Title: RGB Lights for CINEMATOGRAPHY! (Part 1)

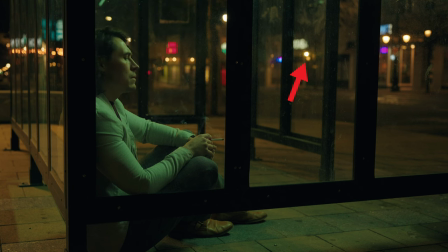[4:04]
There was lots of streetlights going on in this scene, but I wanted one more light just way in the deep background to fill in one of the gaps.
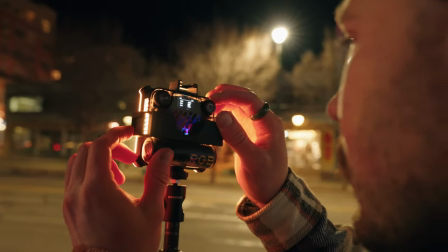[4:12]
And I actually should have done two, but whatever. So I used my Zhiyun M20C.
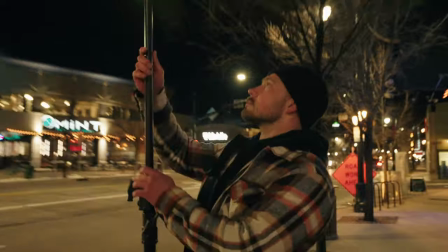[4:17]
This light is freaking awesome. And I put it on a C-stand and stick that up. And I had it on a very orange hue, full intensity.
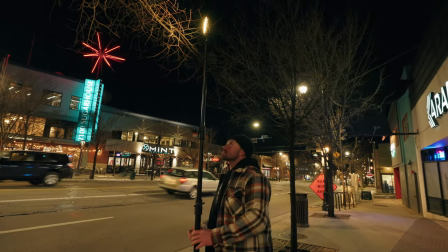[4:25]
It was 100% full saturation. And I stick that up and yeah, just a nice little pop of light way in the deep background. Speaking of these lights, I just want to go over real quick. Zion did send me these lights for free. They didn't pay me or anything. I don't have to say anything good about them. They gave them and just said, you know, do with them as you please.
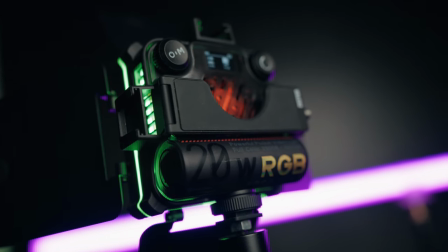[4:46]
If you like them, great. If not, great. But these are the Zion Fiber Ray M20C RGB lights.
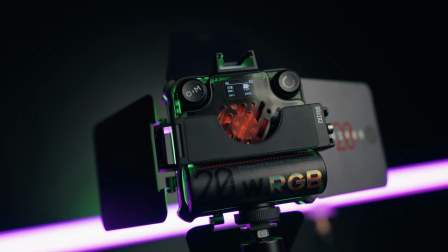[4:51]
It's a 20 watt light that is full RGB and actually has this really nice housing and comes with some diffusion and barn doors.
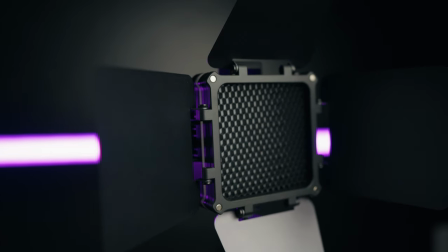[4:58]
So overall, I do like the lights. The reason why I like them is because I don't believe that there's such a thing as a perfect light or, you know, bad lights or good lights. Every light has, it's a, it's a tool it's used for different things. All right.
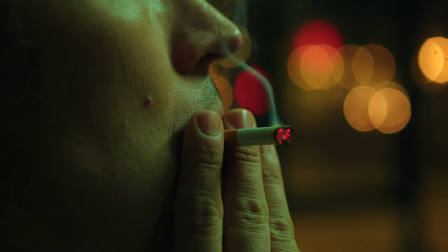[5:12]
So for the final chef's kiss in this scene, we got some herbal cigarettes for my talent, Dave Martinez to smoke on.
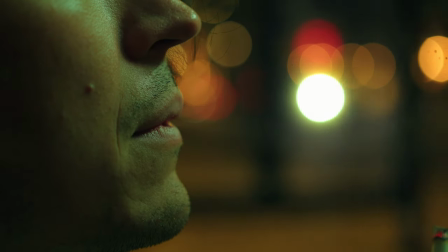[5:21]
And that added the final touch.
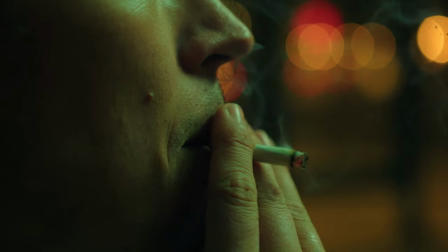[5:23]
The only thing that I wish I would have added more was a glycerin water mixture to be able to have some like drops of water on the bus stop.
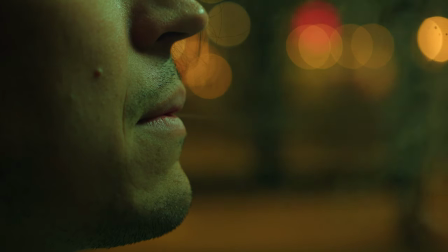[5:32]
But besides that, this looks freaking awesome. All right so now let's basically keep the same setup and I want to do a complimentary color scheme now.
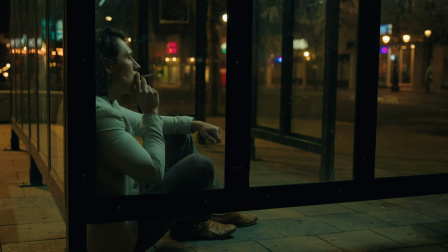[5:41]
So with everything in the same place I'm going to take my Pavo tube and I'm going to push it blue. Once I found my right hue I then dialed the saturation down again so that it wasn't just this punchy punchy blue look. I have to say this look has a very joker feel to it I would say and the nice thing about RGB lights is because there's so much color separation.
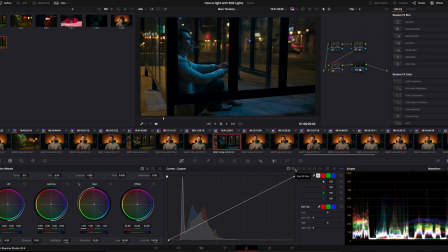[6:01]
I'm actually in post-production in DaVinci Resolve. I'm able to take that blue and adjust it however I want. If I need it a little more teal, if I need it a little more purpley sort of blue. But yeah, it's really nice whenever you have like super color separation to mess with those colors. But now I want to use some commercial examples because commercials where you can just get really, really crazy and nobody gives an F. So let's get into that. For this commercial, I found some Pit Vipers on Amazon, and no, I do not wear Pit Vipers. I'm not that guy, but found some Pit Vipers to do a sunglasses commercial. So to start off, I wanted to do a monochromatic look. I love monochromatic. I don't know what it is. I just feel like, I don't know. I just love that it's one hue, and then you're just playing with the saturation and the luminance.
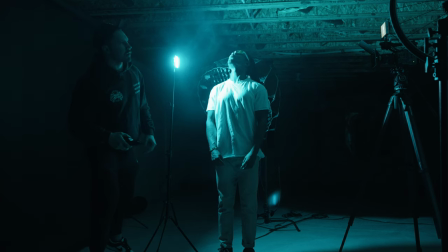[6:51]
So to start off, I am going to take my M20C, place it directly behind my talent with the pit vipers on and I dialed it down pretty low because I wanted to get a silhouette look.
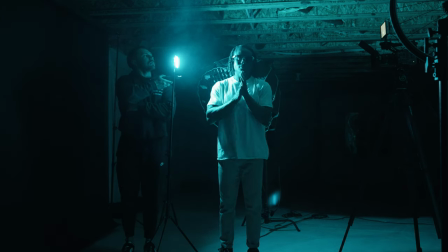[7:02]
And then I took this nifty little gadget that I rented from my local rental house. It's called a smoke genie.
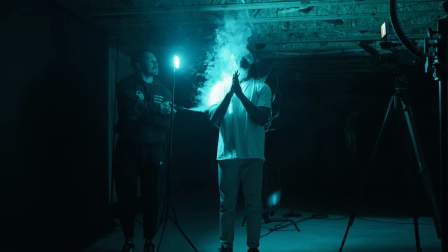[7:07]
It looks literally like a vape, probably much bigger than a vape. I don't vape, but it's a little smoke machine.
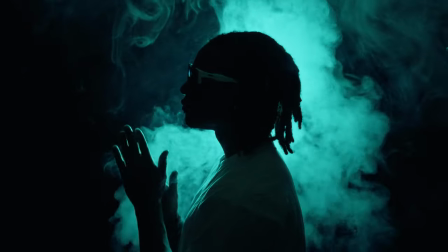[7:14]
So I stood right behind my talent and I puffed that light and it
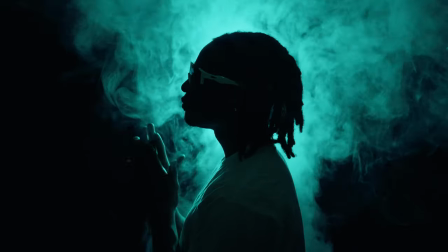[7:18]
illuminated that smoke coming out and just gave a nice silhouette to my talent. And then I I played with another monochromatic look. These glasses, they're super reflective, so I wanted to get a nice reflection on the glasses.
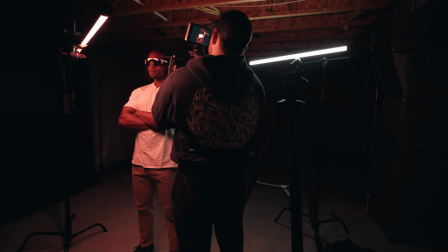[7:32]
So I set up my PavoTube and used the pixel effect, and I took, it's called Process. So the base layer was a red, but really desaturated, so like almost white, but the base layer was like a red. And then the pixel going by was a full saturation red. And this looked pretty dope, I gotta say. The only thing I was having a struggle getting the exact reflection in the glasses
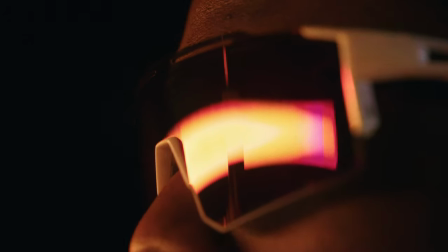[7:58]
that like a full reflection But I really did like this look and then his skin just
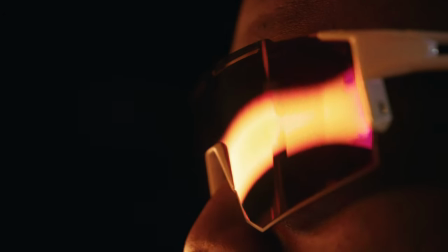[8:04]
Just looks so good.
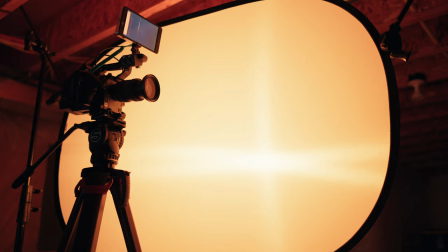[8:06]
But the next day I decided to give it another go And so I took one of my five-in-one reflectors and pulled out the diffusion Set that up and
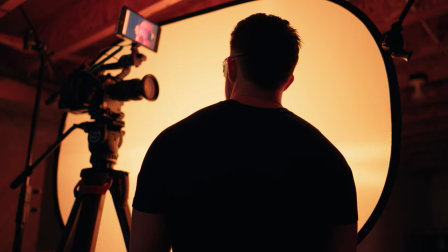[8:14]
then took my m20c and blasted that through to create a nice big source and that got the look that I was going for
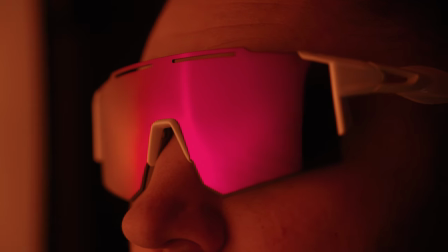[8:23]
in the glasses.
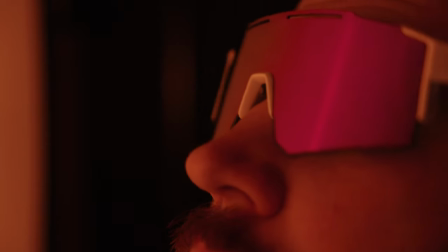[8:24]
However, I do like how more direct and punchy it was with my talent rather than the light really wrapping around my face. So I would have to play with that more, maybe do some negative on both sides or something. I don't know. But yeah, so here's like a monochromatic look. Here's like two ways of doing it. Yeah, I really like it. So the thing with commercials and like music videos is the color doesn't always have to be this like color scheme.
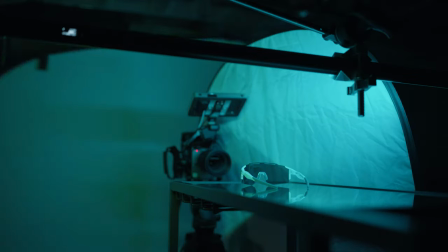[8:50]
It can be fun to just have colors just going. So I took the Pit Vipers and I put them on some glass to get that nice reflection.
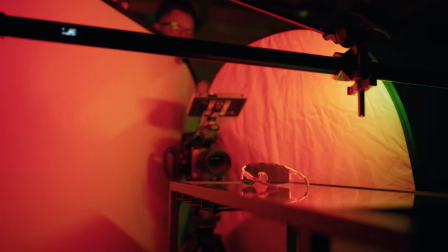[8:57]
And then I took my Pavo tube and just kind of had some colors going around, just playing with it. And then I took the Smoke Genie. And here's a really cool feature of this.
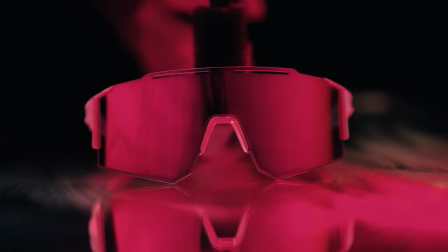[9:07]
Because it's a glycerin-based fog, it sits like low-lying fog.
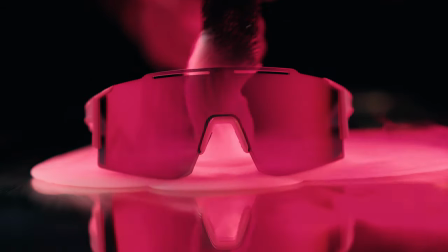[9:13]
And you put this little attachment on it and it's so cool.
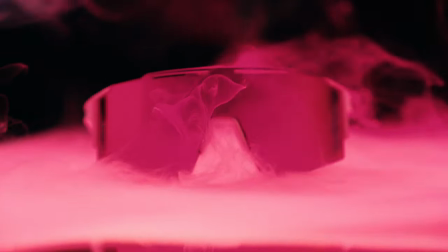[9:17]
It like, it literally looks like this thick, watery substance. It's freaking insane.
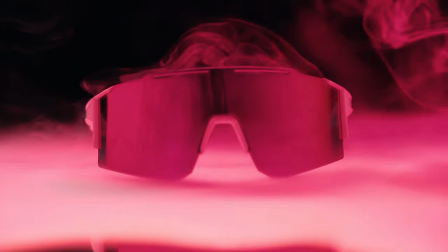[9:23]
So yeah, you can play with, you know, all these different things and get the look that you want. All right. So for the last look of this video, I want to show you guys some complimentary colors, just full saturation, full, you know, just the whole thing.
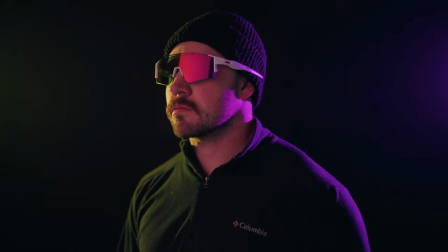[9:36]
So I took the two M20Cs, placed them behind me and put them kind of as more like backlights and then set them to complimentary colors.
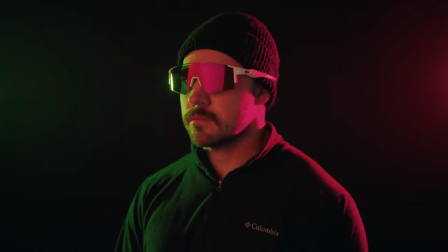[9:44]
And I actually really like to use, whenever I'm using RGB lights, I like to have one light that's kind of a 5600 normal white looking light just to have almost like a reference, be able to have something that is white and then have RGB lights hitting the back of you or just whatever, you know, hitting the scene. All right, guys. Well, that is it for today. So just remember, you can use RGB lights to exaggerate things. it doesn't have to be this full pop of color in certain things it can just be to exaggerate looks and then you can also use it to have really really punchy rgb looks as always there's never a right or wrong way to do this stuff it is art and so it's up to your discretion some people will say oh that's not the way to do it well sorry brother there's no one way to do things also the links for everything will be in the description down below including the m20s there's also a discount code that you can use both through their actual store or through Amazon. And as always, if you guys have any questions about anything, please let me know. Go follow me on Instagram and DM me. I'm always on there and happy to help in any way that I can. And remember, it's just about getting a little bit better every day.